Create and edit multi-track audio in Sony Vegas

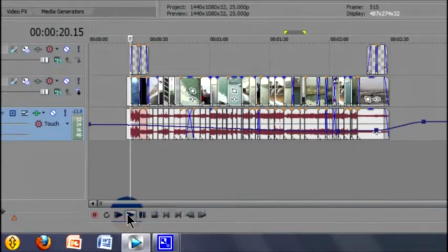0:18 In this tutorial, we are going to add simple multi-track sound to a video.
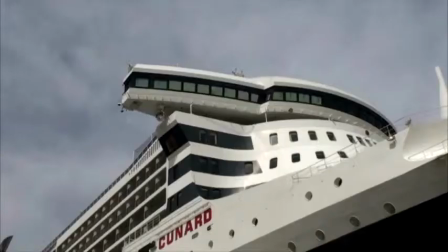0:27 We are using Sony Vegas, but the techniques apply whatever software you prefer to use.
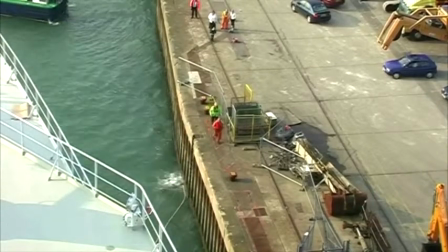0:34 You are currently watching a 2-minute video that was taken in Southampton, England in
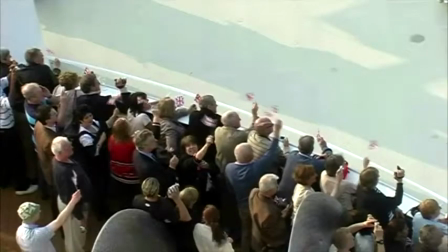0:41 2008 on board the Queen Mary II, when three Cunard ships were all in the port at the same time.
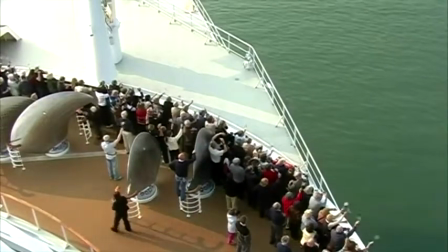0:51 It was the last time that Queen Mary II would meet the QE2 in Southampton,
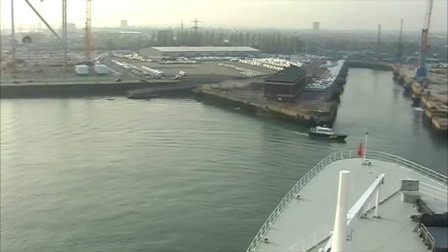0:56 so it was a special occasion with an emotional atmosphere that we wished to recreate in the video.
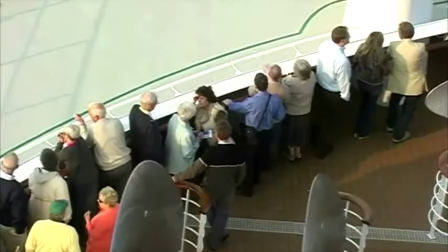1:05 Step one then is to edit and run the video using
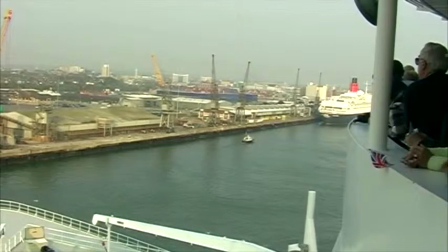1:09 just the live audio recorded by the camcorder at the time.
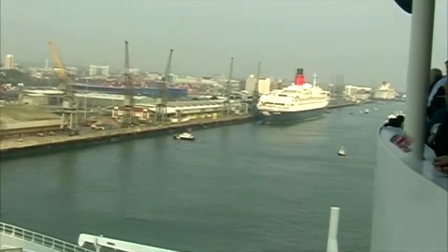1:14 This will help identify key and ambient sounds that perhaps we can use in the final video.
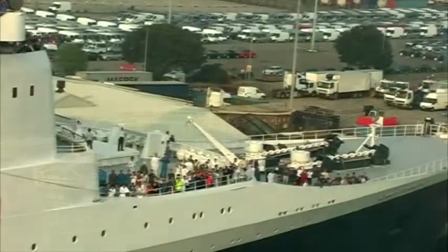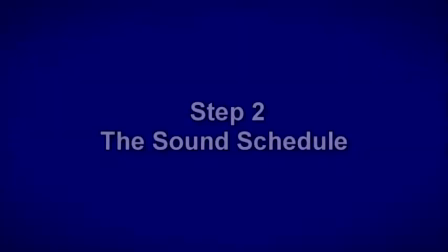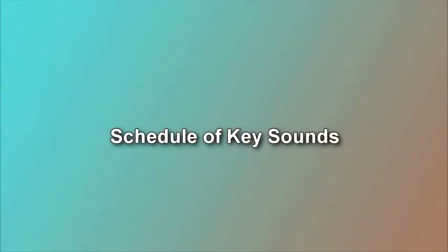1:33 We have seen the shape of the finished video and so can now prepare the schedule of key sounds.
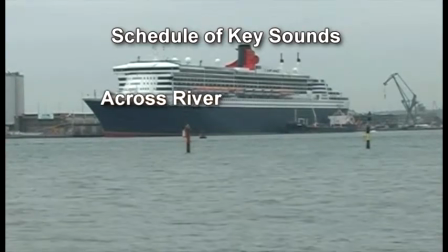1:40 We have a long shot of Queen Mary II across the river and also need some dockside sound.
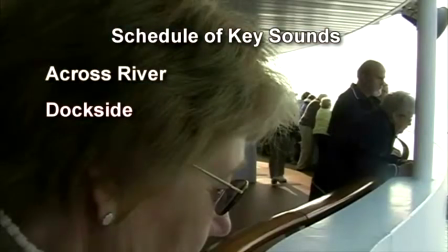1:47 On the ship itself, there are people around us on the bridge deck for the whole of the film.
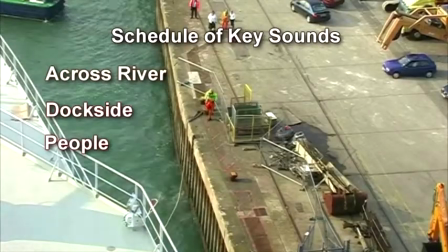1:54 As the ship slips her mooring, the rope splashing in the water is a key sound.
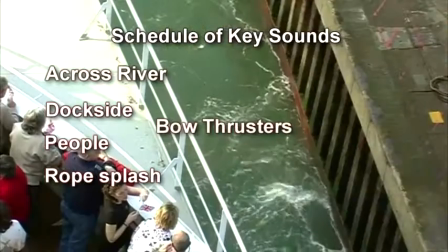2:01 This is followed by the bow thrusters and a ship's whistle.
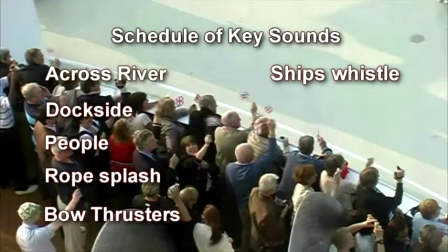2:06 We have the sound of people cheering whilst, at the same time,
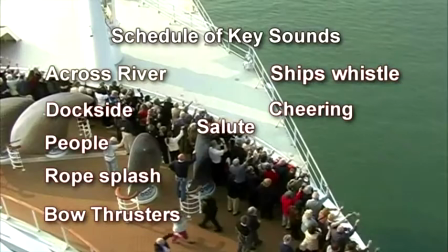2:11 Queen Mary II whistles her salute with the QE2 acknowledging, perhaps the most important audio.
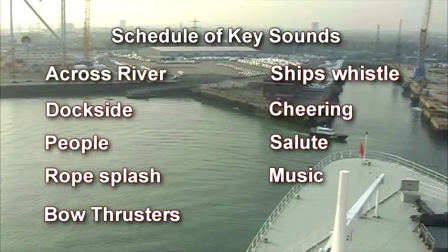2:20 Cunard played music as Queen Mary II turned in the basin, but the live music did not record well.
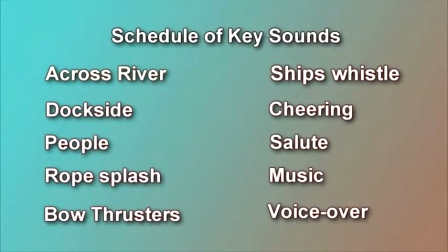2:28 Lastly, we tell the story with a voiceover. 10 key sounds to edit and add to the video.
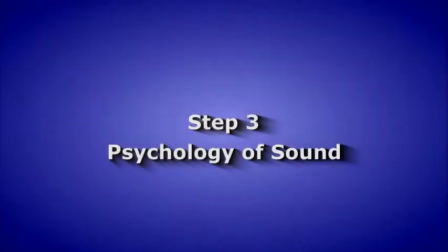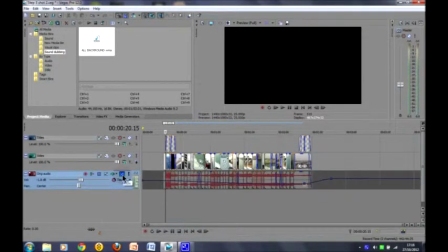2:43 First of all, we will mute and collapse the original audio as we intend to totally replace it. We will use this track for our background or ambient sound.
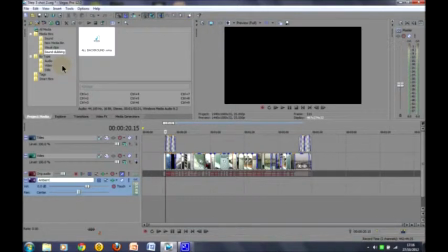2:57 We have some sound that we recorded on deck, which we can use for the dock side, and then a longer recording we made whilst on the bridge of the QM2, which we can use to provide the general people noise.
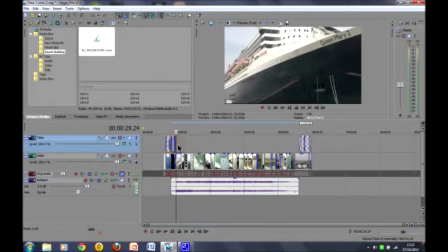3:14 The object of using this continuous, unobtrusive sound is to smooth the cuts in the image. And we'll look at a short sequence and you can judge how effective this is.
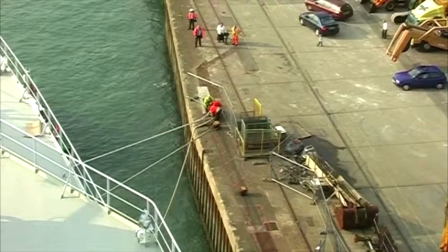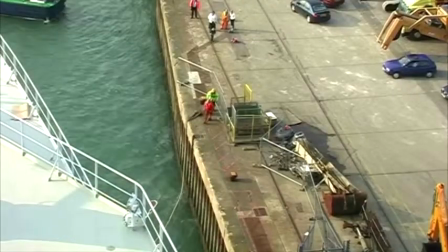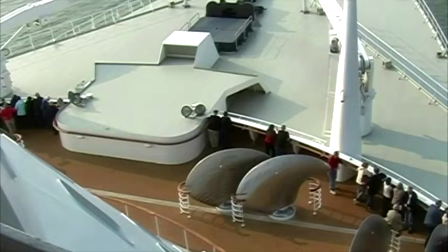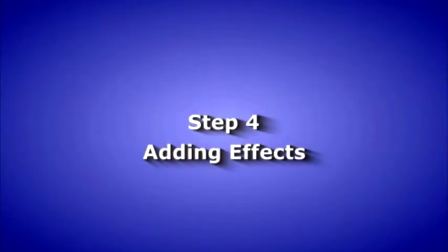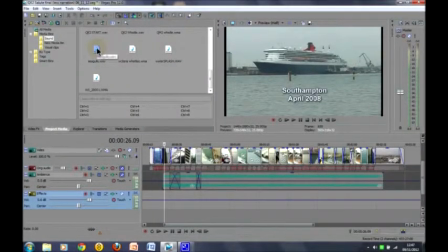3:52 We are going to add 4 effects. Firstly, a seagull. This should add to the atmosphere of being by the sea.
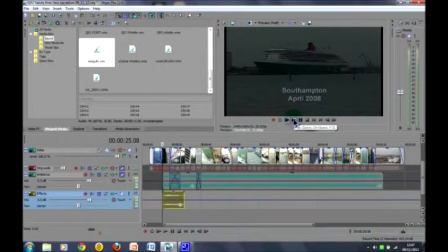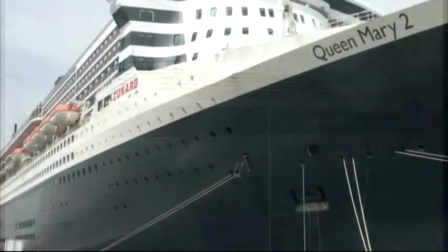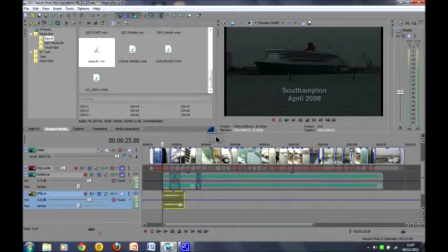4:12 We need to highlight the ship being cast off from the quay,
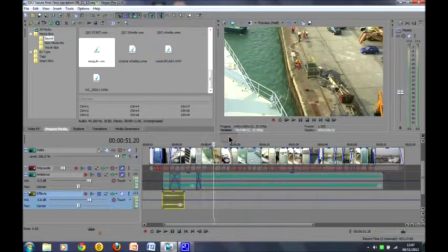4:16 and so the splash of the mooring rope hitting the water is a prime sound. This sound must be synchronized with the clip.